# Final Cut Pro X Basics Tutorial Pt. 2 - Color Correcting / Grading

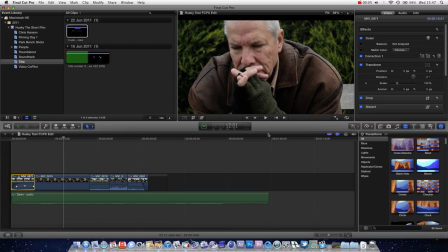[0:01]
Hello, and welcome to another Final Cut Pro 10 tutorial. In this tutorial, it's going to be quite similar to one of the Premiere Pro tutorials I did, and that is basically going over color correction and also defining the difference between color correction and color grading.
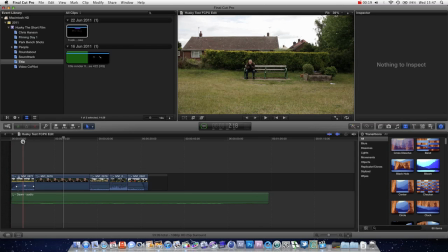[0:17]
If we take this first clip, for example, we can see there's a few problems with this clip. Now, Final Cut actually has a very nice feature built in called color balance, and if you just turn that on by checking this box here, if you don't have this window up here, you just want to press this button here that shows or hide the inspector.
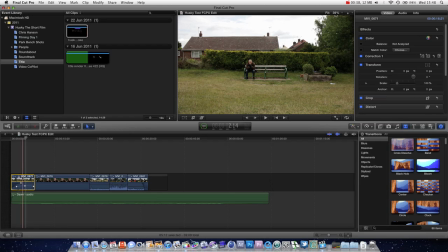[0:34]
Just click that till you see this. Make sure your clip is selected. You can see when you hover over the timeline it's yellow around the outside, so you know it's selected. And you can just check balance, and that will make a very good job of sorting it out. You can see we've got a bit more detail back in the sky.
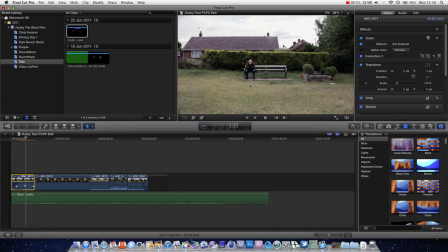[0:49]
It's taken some of the saturation, some of the colour and life out of the grass, but it's probably not what you want, and I would strongly recommend when you get to a level that you feel comfortable actually manually correcting this. So let's turn this off by just pressing again in the same box.
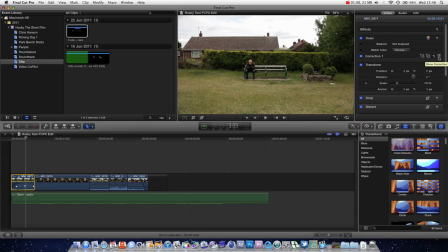[1:04]
And over here in color correction, we're going to choose check this arrow, and that's going to take us over to our actual color correction settings.
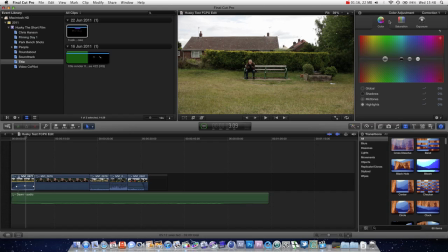[1:13]
And the way it works, it's comprised of three tabs. You've got color, saturation, and exposure. Your color tab allows you to tint the overall controls of the image to a certain color.
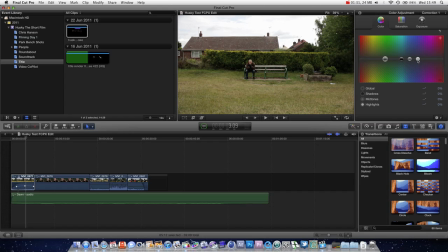[1:29]
You can tint the highlights to a certain color, the midtones, and the blacks. When they're all along this line, it means that it's default, and you can actually drag it anywhere along this line, and it's not actually going to do anything. What makes the difference is when you drag it up or down.
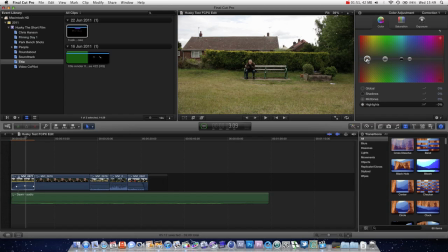[1:48]
Anything central gives it a complete neutrality and no difference. So we might decide that we actually want to have a bit of yellow in the highlights. So we know it's the highlights because it's the lightest of the circle.
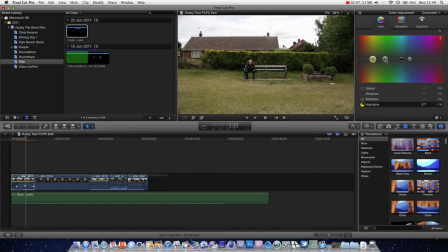[2:03]
You can see this circle is grey and this one's black. And this one that's kind of like nothingness with a few more lines, circles around the outside. That is the overall control. You can see if we just grab this and put it into the blue, the whole image looks an awful blue colour.
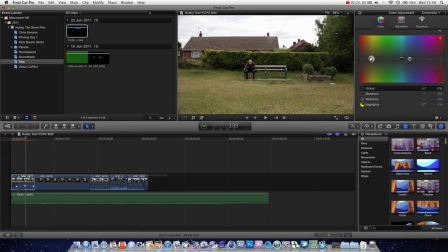[2:18]
Mid-tones I would strongly recommend keeping fairly central. For a warm shot, you may want to tint it very slightly orange like this, or for a cool shot, you might want to tint it very slightly blue like this, but I wouldn't recommend going any further than plus 20. For this shot, because we want a nice warm feel, we're going to go plus 8 orange.
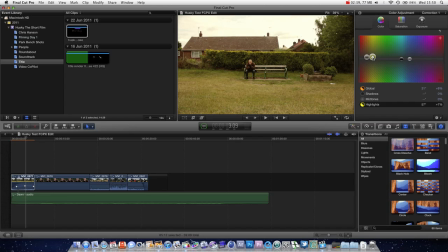[2:37]
And for a warm feel, it's actually quite a common thing to tint the whites a yellow colour. And the midtones, I actually like to add a bit of blue to the midtones just to balance out the shot a little. The black, you don't want to move too much. The reason being, if you overly tint the
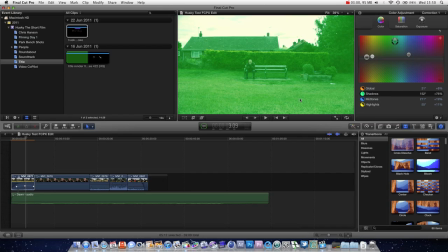[2:57]
blacks, you can see that you then actually lose the blacks, and the true blacks are then gone because you've over tinted them.
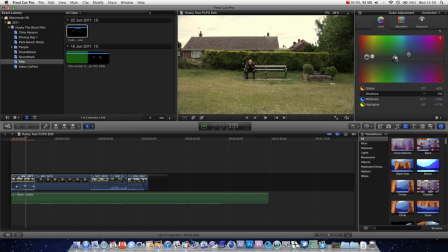[3:03]
So blacks I prefer to keep literally on nothing. But you can see that by choosing the midtones to blue, we've actually countered our overall control, so you might want to just boost these up a little bit.
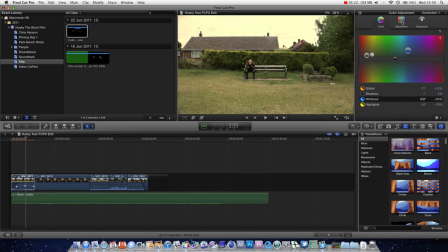[3:19]
And now that's starting to look quite nice. Over here, we're going to move on to our saturation tab. And in here, this controls basically how colourful the image is, and that is what saturation means. So you can, by dragging down, you can completely take the colour out of the blacks. You can see now there's not as much colour in the shot.
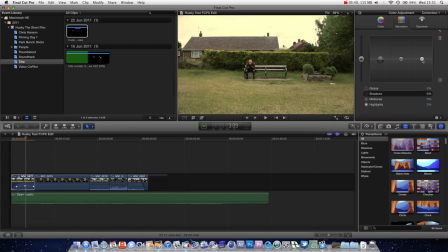[3:37]
And just like in the colour tab, you can see that the white represents the highlights, midtones, and blacks. The way I like to do it, I like to put most of the colour in the midtones. Desaturation is actually quite a common thing to procedure when you want to create a filmic look, as it were.
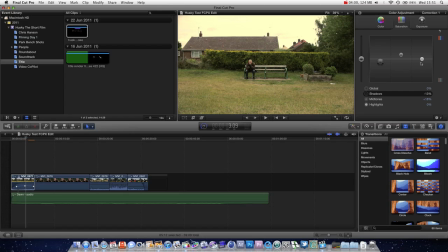[3:56]
There was a big hype about the filmic look, and now that everyone's running around with digital SLRs, there's less of a need to do it all digitally. So you can put in lots of colour and still get a filmic look if you're using a digital SLR.
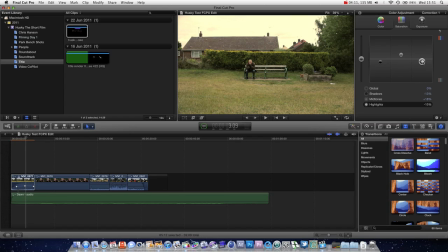[4:08]
So I'm just going to bring down the saturation of the highlights and the blacks, and then boost the midtones. And you can see now we're getting quite a nice balanced shot. We're going to move on to our final tab, which is the exposure. Oh, sorry, one more thing. As before, this is an overall slider control.
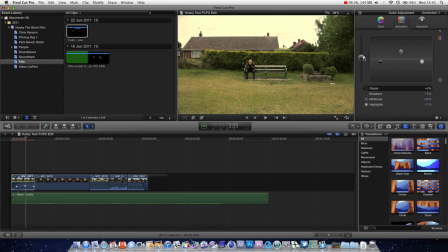[4:24]
You can see we can boost the entire image up or not. Let's go over to exposure. And once again, we have three tabs that represent each one.
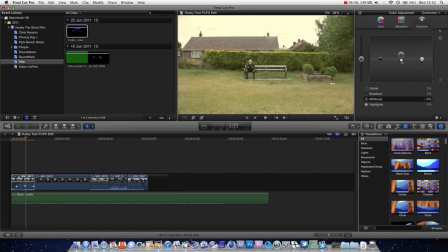[4:34]
You can always drag them up and down.
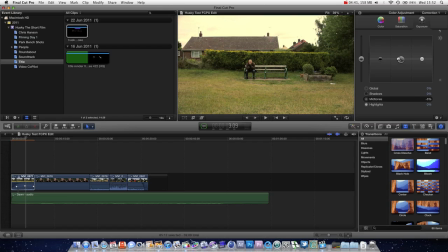[4:39]
This time we're talking about the exposure, and what that actually means is just the brightness.
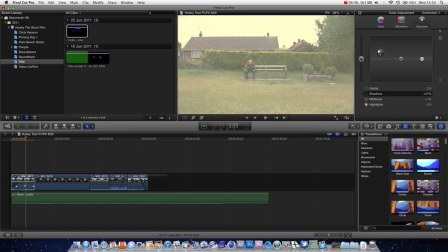[4:43]
You don't really want to ever put your blacks up unless you really have no detail in them and the shot is too dark.
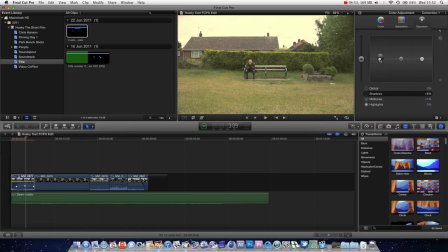[4:49]
For instance, we might want to boost them up a little bit, just like that. However, in this shot, there's actually maybe not enough black, so we're just going to decrease it just minorly. You can see it's minus one, and that really is a nice black balance in the shot.
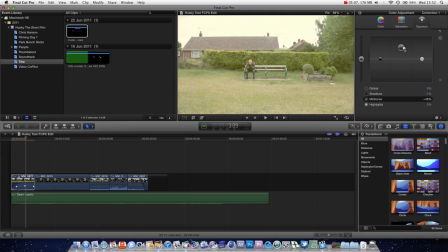[5:04]
Now, the way you generally do it is you want to create some quite stylized contrast, unless you're working in a documentary.
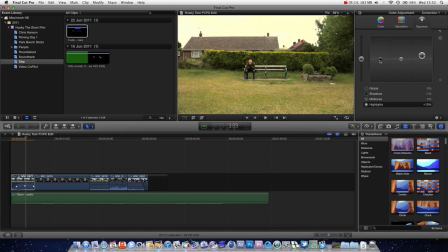[5:11]
So the whites generally go up, and the blacks generally go down. Now, where it varies is your midtones.
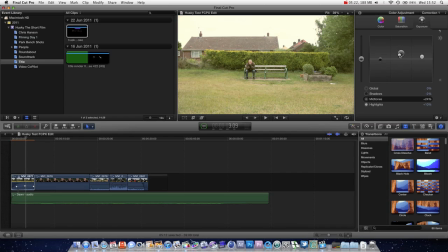[5:19]
Some people like to have them high, and then that completely distincts the blacks.
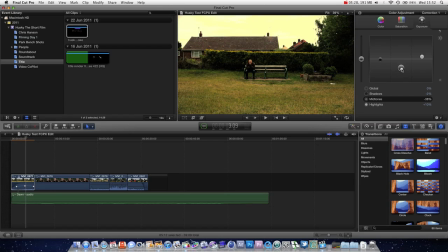[5:25]
Or you can put it low, and then the focus becomes on the details in the whites that you've put in.
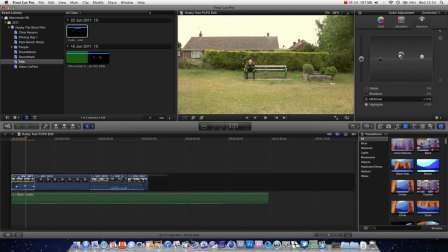[5:32]
For this shot, because I want the bright feel, I think it's better to put it up. But you can see that as we bring up the brightness of the midtones, we've actually lost some of the colour in them, mainly because they're all just going up. If we look into this colour slider, you can see that as they get darker, they lose their colour.
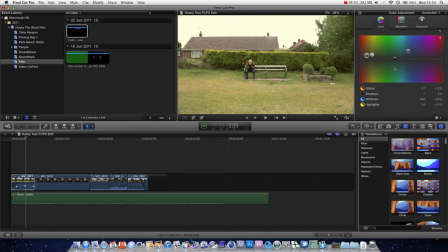[5:48]
Which is kind of, don't actually use this as a reference, but you can kind of see what would be happening to the images. So we can then just go back into the saturation tab and just put a bit more colour back into the midtones. And you can see we've now got brighter midtones and they are more colourful.
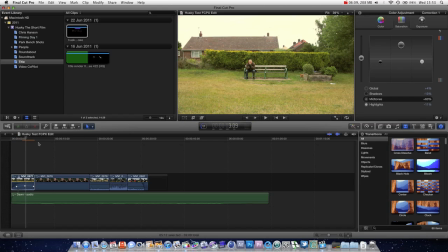[6:06]
You can see there's now an orange bar over here. If you're familiar with Final Cut Pro 10, you'll know that that means that it's actually rendering.
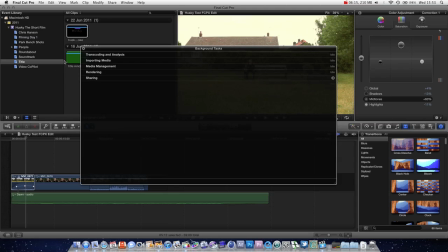[6:13]
Command 9 will show us our rendering management, and you can see that it's now just finished.
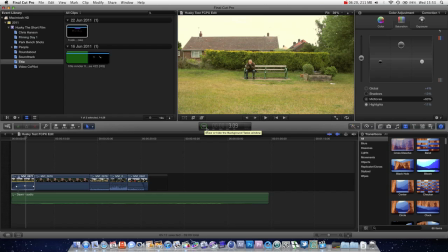[6:17]
The orange bar is gone, and this circle says 100%, letting us know that all the media is ready for playback. If we just press down on the arrow keys,
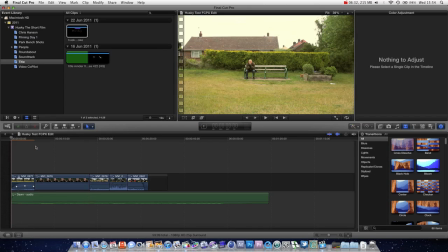[6:28]
if we go over to the timeline and press down on the arrow keys, up, and press play, we can now play it back.
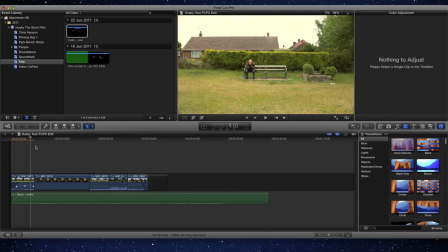[6:38]
Command Shift F will let us go full screen.
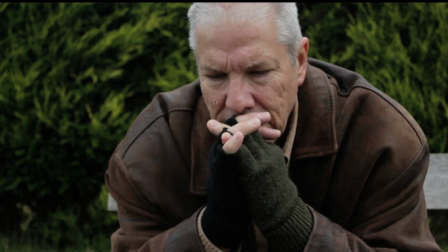[6:42]
And that's looking quite nicely, but you can see there's a big problem now in terms of continuity from the first shot to the second shot.
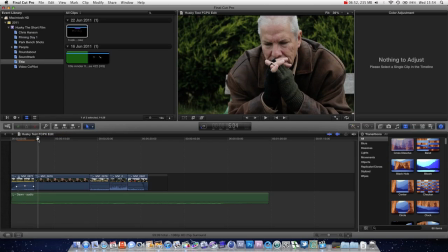[6:49]
Just hit escape to exit full screen. You can see that this is quite a nice corrected shot.
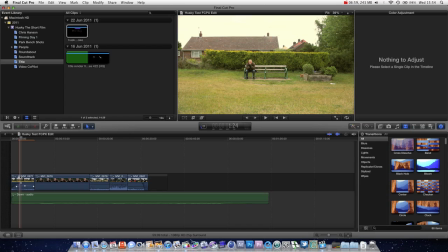[6:55]
Now, notice that this is more corrected than graded. We have started to give it a bit of style, and that is the difference between colour correcting and colour grading. The colour correction comes in where you actually want to change the colour to balance out shots.
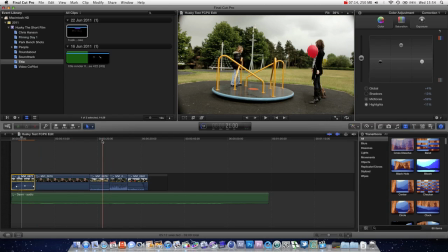[7:10]
For instance, if one shot is particularly blue and dismal, for instance this shot very much has a lot of blue in it. You may not know what I'm talking about, but you can see if we just go into this shot and we go into colour
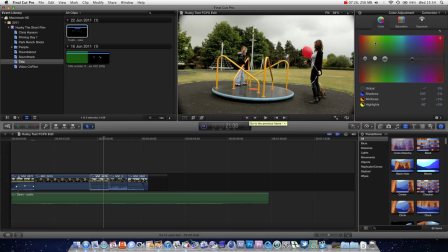[7:23]
and we change the overall slider control to a slightly red colour, you can see that we're actually going to start to get some more natural colours, as opposed to the blue that it was, which is completely unnatural.
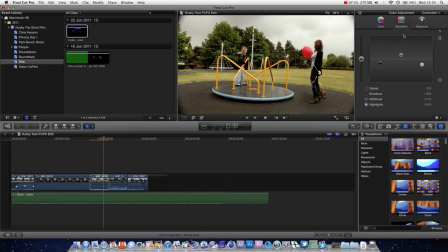[7:40]
And that would be colour correcting, and then you go through the settings and just try and balance everything out. But that is not what we want to do.
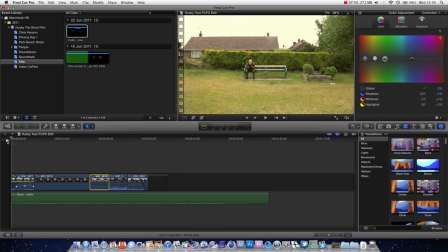[7:46]
We want to grade in this instance. You can see that we've actually created quite a stylized image look on this shot, and that is a grade.
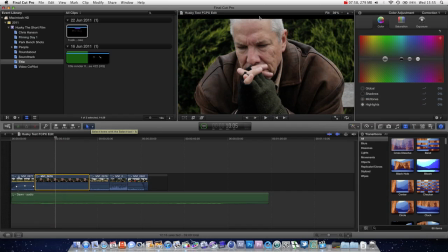[7:55]
Final Cut Pro 10 has a cool new feature where we can actually match a shot's colour. So let's make sure we've got our next shot selected in the timeline. This is this shot of Vinny from my new short film sitting down. And we're just going to go ahead and press match colour.